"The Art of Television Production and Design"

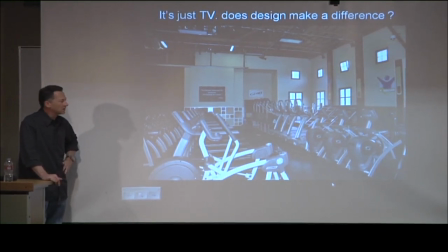It's great. They make a lot of money off it, but it's like working out in a basement.
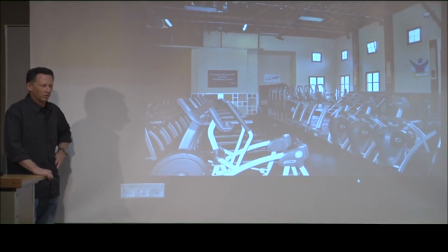So why even worry about what it's designed like when you have an incredibly successful show?
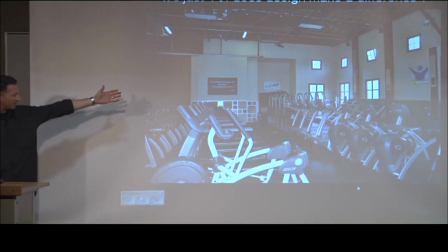Well, because it doesn't have to be this. For the same amount of money, it could be that,
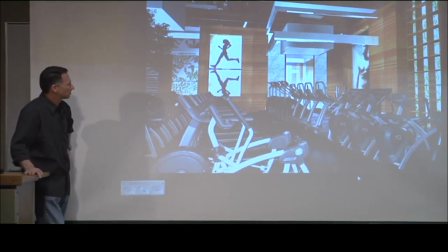which is what I've just pitched to them as a new look for it that's inspirational, aspirational.
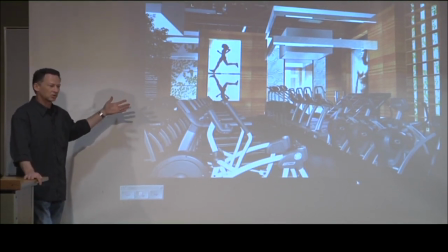It's a place where you could actually feel good trying to regain your health and fitness rather than feeling like you're in the prison yard design
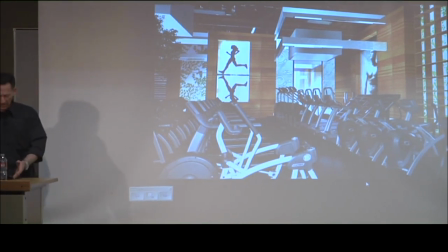does matter and it matters at every level whether it's details
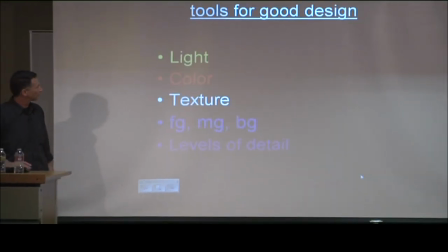or the big picture and we'll get in that so in my mind
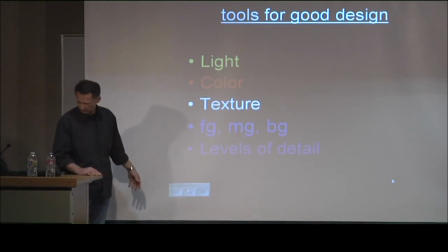the tools for good design they don't have all of them in here oh
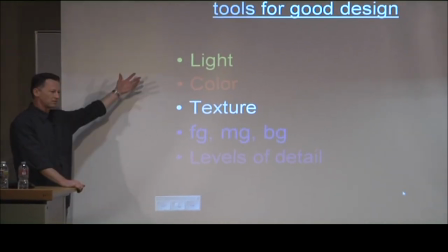yeah i do um these are the the the tools that I employ to make great-looking sets.
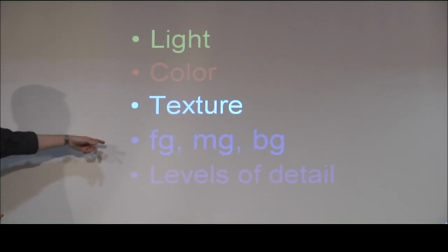Light, color, texture, FG, MG, BG, foreground, mid-ground, background. And I'll talk about this stuff as we get into the slides. Levels of detail.
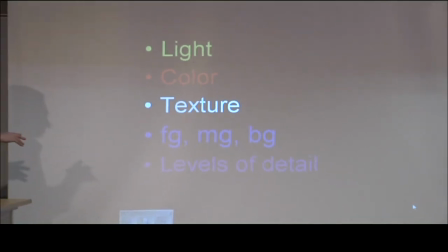Every one of the slides that I'm going to show you is going to embody all of these aspects.
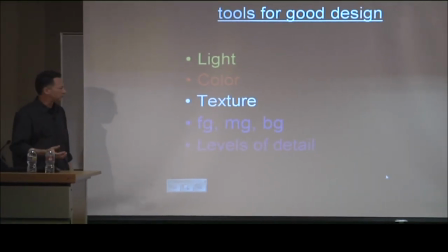And I don't think you can get a great-looking show if you drop any one of them out. Already you can see light.
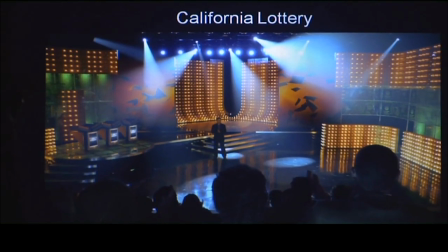I designed in the lights on just about all of this, all of this lighting, you know, the internal lighting that's in the steps and underneath it.
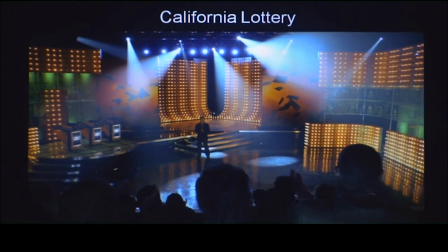I think about, and I talk to my lighting designer from the very start.
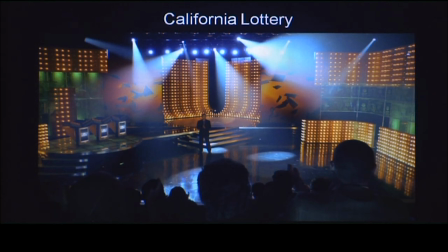You can't see a set in the dark, so you might as well figure out how to maximize what you can do with it, what the lighting designer can do with it. And there's a lot of tools to do that.
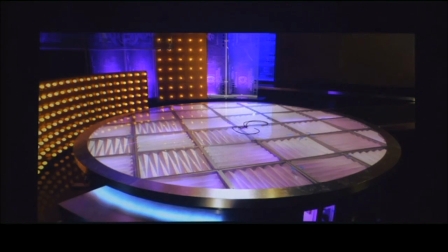I've also filled this with little tidbits of wisdom that I wanted to know 17 years ago.
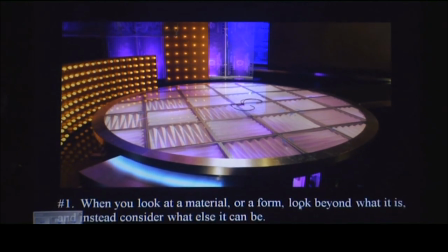When you look at a material or a form, look beyond what it is and instead consider what it can be.
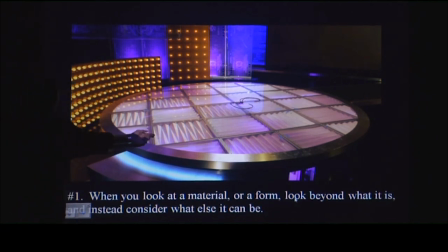This floor goes back to texture on that first list. This floor is ceiling tiles, the type you would stick in a dropped ceiling in an office building. And they're translucent. it turned around put on a floor it makes for a hell
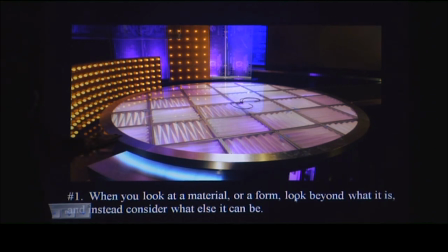of a nice texture nobody else has it you know but if you think about product in a different way you can find all kinds of things that you can use in in you know surprising new ways layers mid-ground
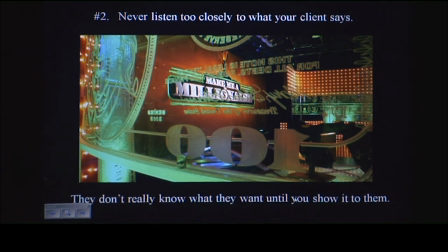foreground background we're looking through an etched hundred dollar bill to the rest of the set the if you provide tools for the camera to work with, like foreground and a mid-ground.
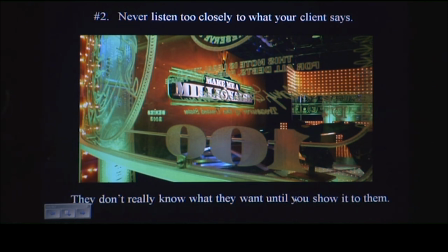Not only do you expand the space, but you can create interesting shots that they can pan through, that they can pick up characters. And it's not limited to, you know, a game show like this, but I think it's, you know, critical to all good design.
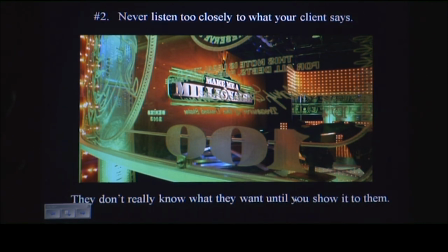I always say it's like, if you're looking at the night sky and there weren't any stars up there, you might as well be in a dark closet. You have no sense of the expanse of what the universe is except for the fact that you have mid-ground and background.
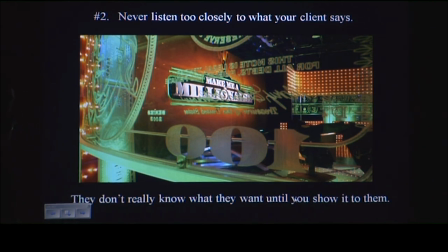Never listen too closely to what your client says because they don't really know what they want until you show it to them. That's not to say don't listen to your client but most of the time they don't really know what they want and they're counting on you to use your infinite wisdom to create what they want.
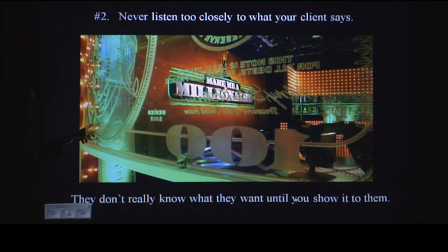This started out as, this was the California lottery, it started out as a junkyard of California artifacts they wanted the Golden Gate Bridge the man Chinese the Hollywood Hills and I said no you don't that's not a
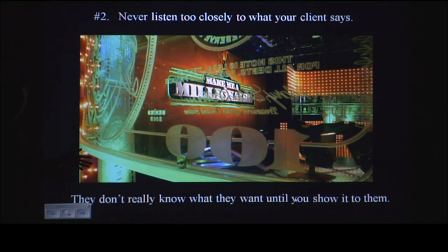cutting-edge game show you want to make the lottery as hip as let's make a deal or whatever and so instead I proposed something that picked up on some of the glamour of Vegas the gold the lights the
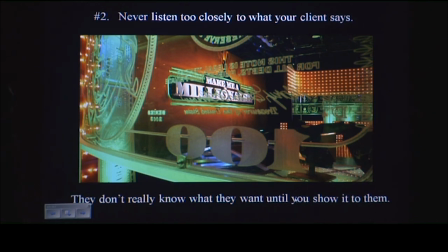you know the slick surfaces and they looked at it and they loved it so
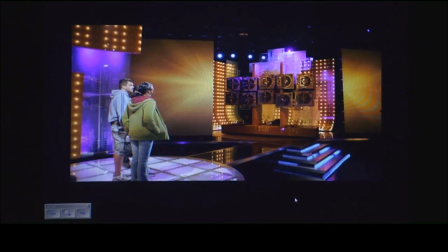listen but don't listen too closely this
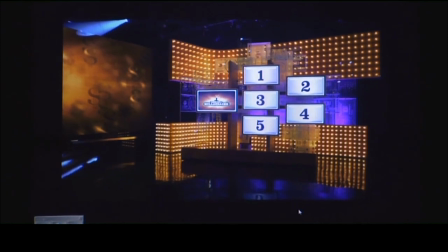had to be a very adaptable set and you can see lighting is involved in the whole thing even these lights not only can you chase them but you can
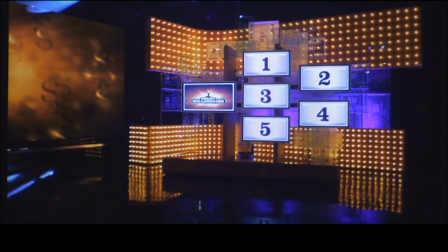denim them but they provide a texture in and of themselves so you can you can hit all those initial seven points again and again
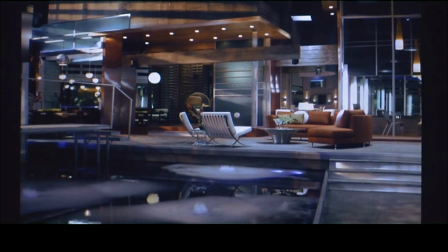unanimous this was a reality show we had to put ten people inside of space
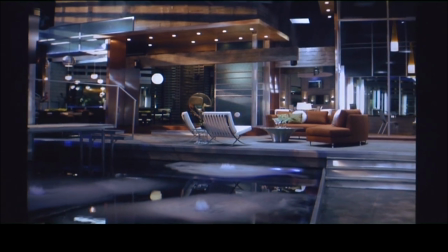until until they decided which one of them walked out with a million dollars
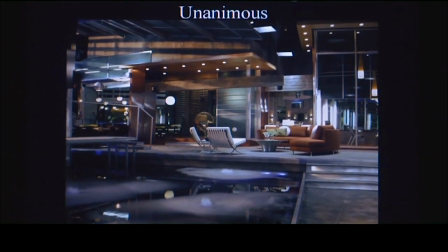reality shows are a different animal they have to be pretty fantastic but they have to be also believably real and this is where the scenery you know in a non-scripted show scenery comes in it makes the show
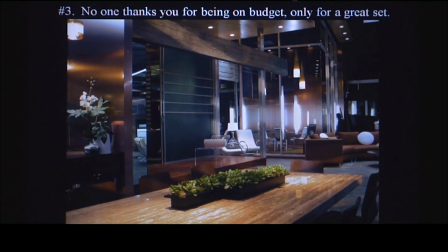We tried to put them in a place where they were effectively in limbo.
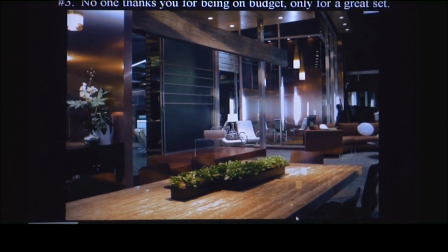They didn't know if they were above ground, below ground, in a warehouse, in an office building. No one thanks you for being on budget, only for a great set. Doesn't need any explaining. Nobody ever comes to me and says, oh, God, thank you for being under budget.
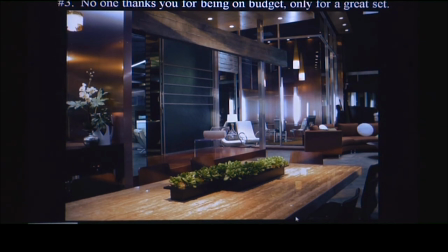It's only a compliment if you've done a really great job on the set. Now, I'll get to the second half of that, which is not to ignore budget, it. But don't let it be your only guiding, you know, constraint.
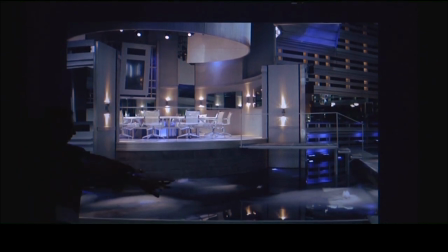This set was actually interesting because we made a large pool of water in it, which made it really feel infinite because you didn't know how far down it was.
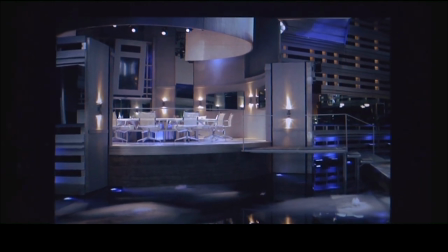We painted it black. And it's also interesting that it's lined with mirror almost on all three sides because there's a camera aisle behind it so you can shoot people from any angle. And yet you could stand in the middle the space and not see yourself in any mirror in it, the central voting area in it.
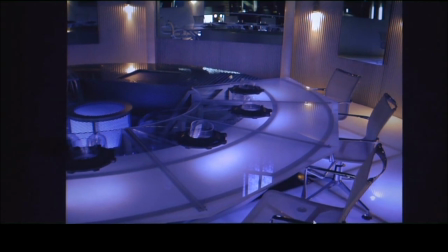Again, much of the same premises, backlit surfaces, you know, practical lighting, texture.
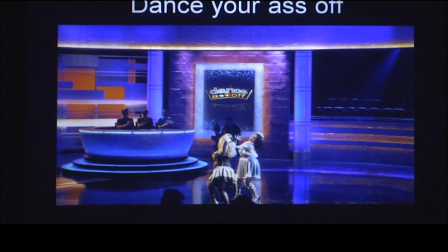Here's a, I can't believe this show exists,
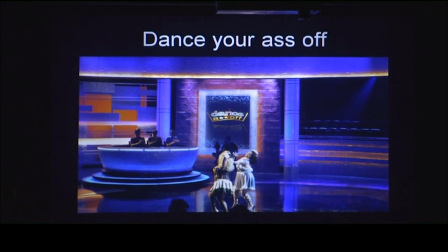but it's also a great example of how even on a really tight budget you can always do, you know, the things that make for good visual design. everything in here has some kind of a texture this is a paint texture and it's played on simple
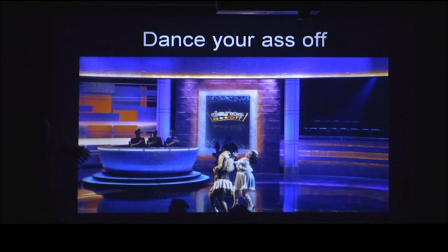rectangles against the psych you know the psych all of them are lighting elements this is a vacuum form we pull a lot of our own vacuum form any pattern we want to make you know this header is a pattern that I just created and I had the shop manufacture it all the lighting
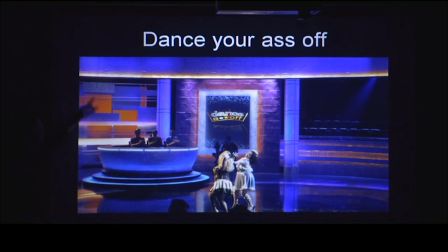that you see that's internal like this this up above inside the columns these things those are things that I designed into the set to begin with before the lighting designer even touches it. It's not enough to light the show, but it's enough to give it a sculpting that he could never do with instruments out in front.
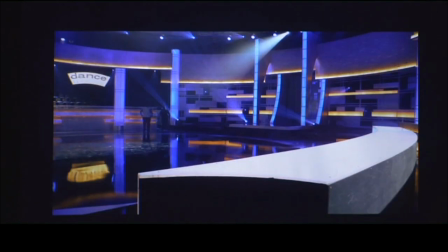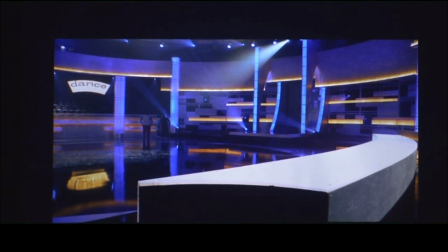Look at the difference between this shot and the next shot. And the point I was going to make with those is that lighting in it of itself can be a set. Sometimes you get a camera shot and you have nothing to fill it with. they've changed the angle they're shooting it at, you didn't plan for it, what do you do?